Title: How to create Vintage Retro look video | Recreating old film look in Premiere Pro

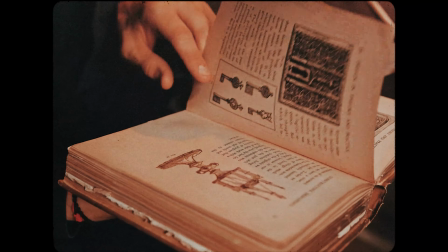[0:00]
Giving the look of old films to new ones is a trendy look for music videos and short films that adds depth to the videos.
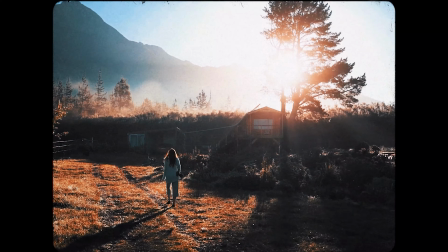[0:06]
So, without further ado, let's open up Premiere Pro to create a vintage look together.
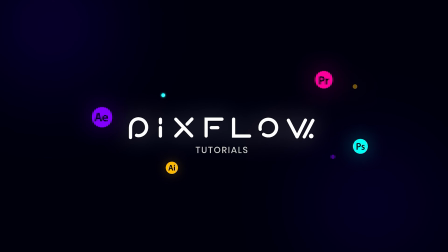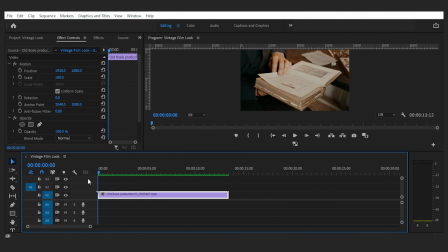[0:18]
Okay, here I have the footage of a man reading an old book, matching the vintage vibe we want. Now the first thing I would do, not only in this scene but in many others, is to color grade the footage to have a nice look.
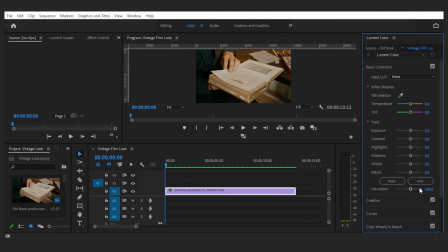[0:30]
So I'll open up the color panel and start playing with the basic correction settings to make something better. Next I'll go to the creative tab and add a bit of faded film like 15.
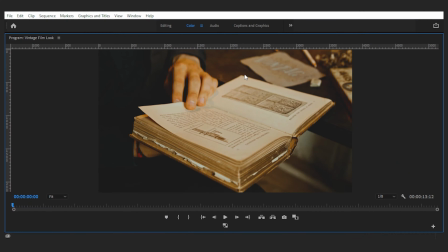[0:44]
You can see that it's creating a part of the vintage look.
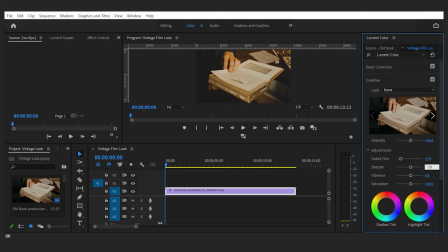[0:48]
And also reduce the sharpness of the image around minus 18, which again takes it back in time.
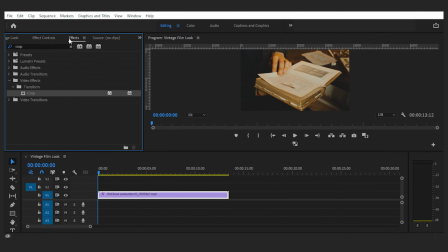[0:56]
Now that we're done with the color, let's go ahead and add a noise effect under noise and grain. And here in the effect controls, you can give it any amount you like. I'll go somewhat gentle and turn it to 17.
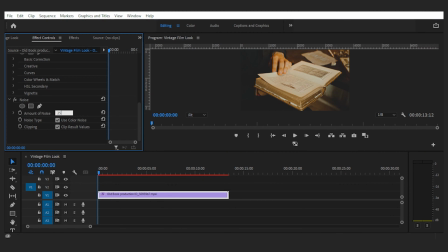[1:10]
Actually, it's not enough, so let's increase it to 25. That's better.
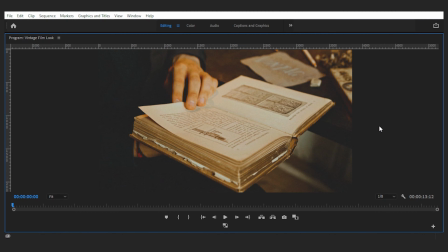[1:16]
You can now see the noise here.
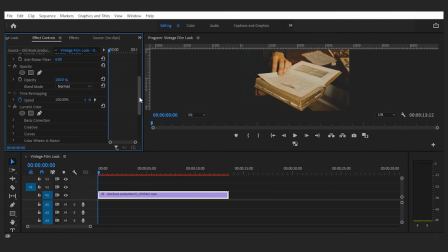[1:19]
Next, I want to add a crop effect to the footage because obviously the ratio wasn't like this back then. So with the crop effect, I cut around 13% from each side.
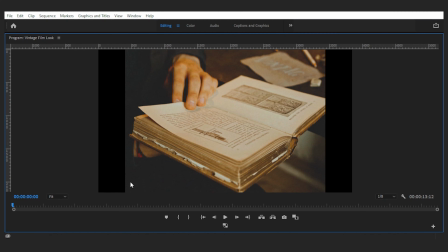[1:30]
And now to make the edges look less digital and more film-like, I'll set the edge feather to 13.
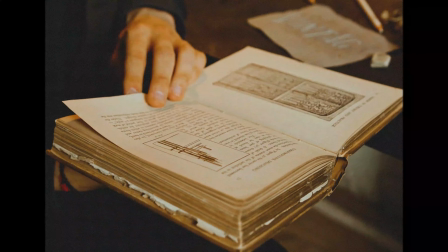[1:37]
And the edges are classic blurry now. This was the digital way to do this vintage look effect in Premiere Pro.
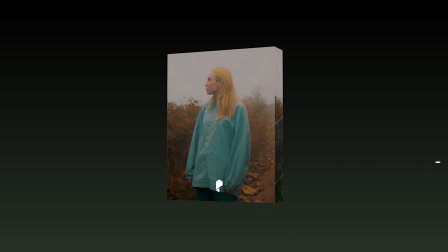[1:44]
Now, let's get help from a pro cinematic pack with real film assets,
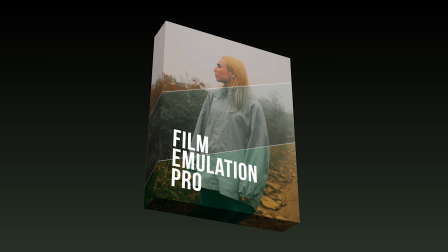[1:49]
aka not digitally produced, and see what the video will turn out to be. Let's have a look at the pack first.
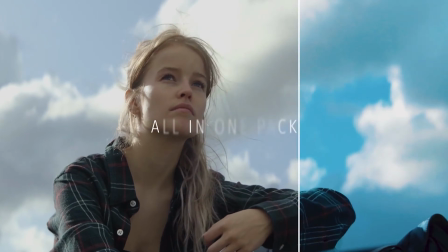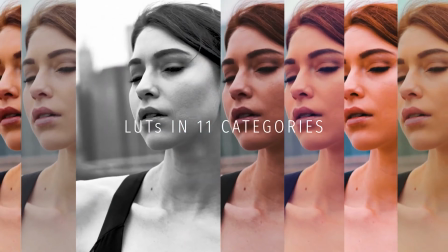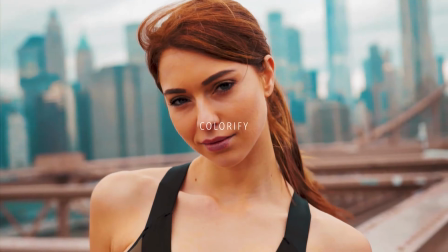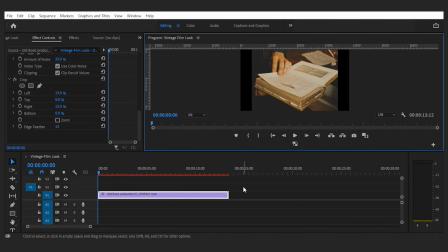[2:24]
Alright, to try the new way, I'm gonna delete all we did before by right-clicking on the footage and selecting Remove Attributes.
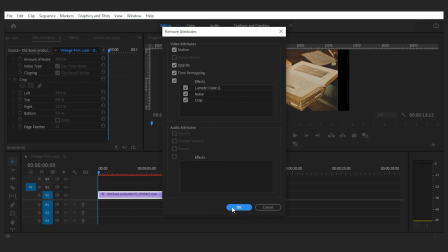[2:32]
Make sure every effect is checked and press OK. Now we're back to where we started.
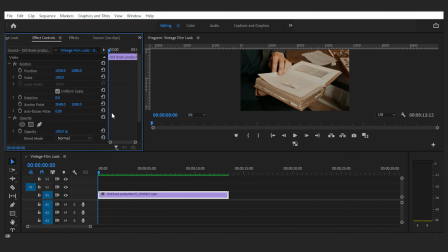[2:37]
Again, I'll begin the process by dealing with the colors, but this time instead of all that, we simply use a cinematic LUT from the Film Emulation pack.
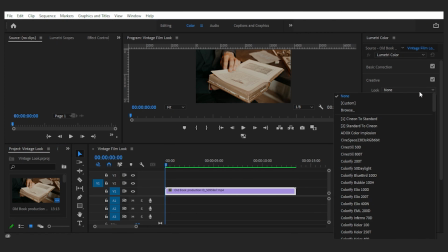[2:47]
Here I have already added the LUTs to the creative folder and can easily choose between them.
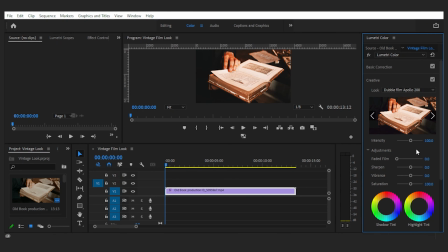[2:52]
Let me start with this one. And wow, this look is cinematic and vintage. I can play with the intensity and nothing else needs to be done. And then there are many other looks to try on our footage, so it depends on what kind of color grading you think suits your film and mood.
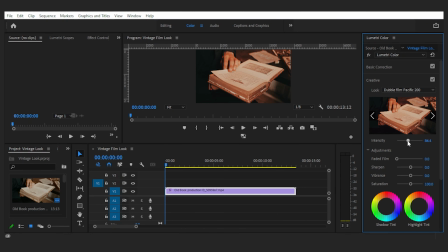[3:11]
I think I'm gonna go with this one. Let's set the intensity to 85 and perfect. Just the look I want. You can see the before and after, and it really creates a vintage cinematic look. Now I'm done with the color, and it's time for noise and grain.
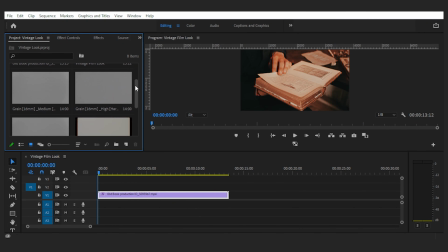[3:28]
But instead of adding a digital noise effect, this time I'm gonna use a real recorded grain from a film and see what that makes of it.
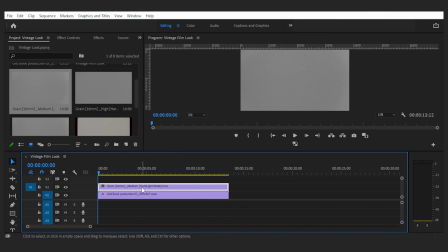[3:36]
Okay, Film Emulation's medium 16mm grain overlay on top of the footage, and here it says I should set the blending mode to hard light.
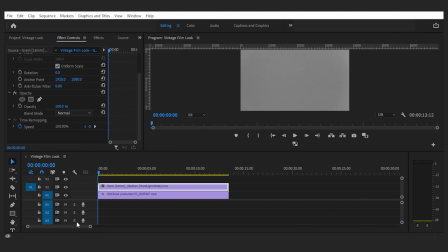[3:44]
So, let's change the blending mode. And done.
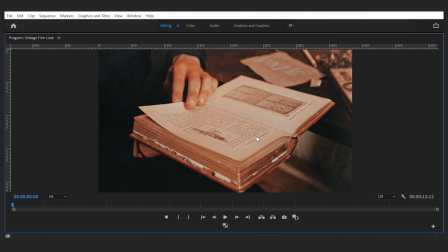[3:49]
You can also adjust the intensity by changing the opacity, but personally, I'm fully okay with that.
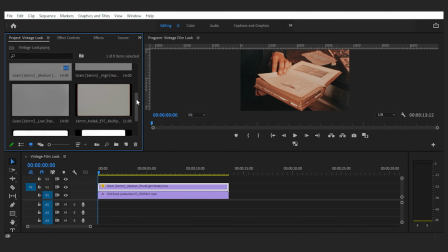[3:55]
Next, we need that aspect ratio, and again, the assets from Film Emulation gonna help us with that.
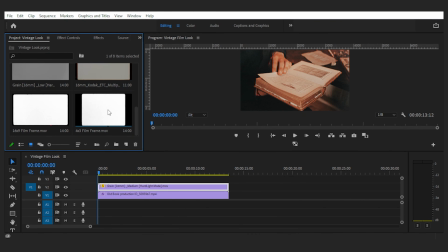[4:00]
I'm gonna go with the same 4:3 film aspect ratio, but you can work with other ones from the pack.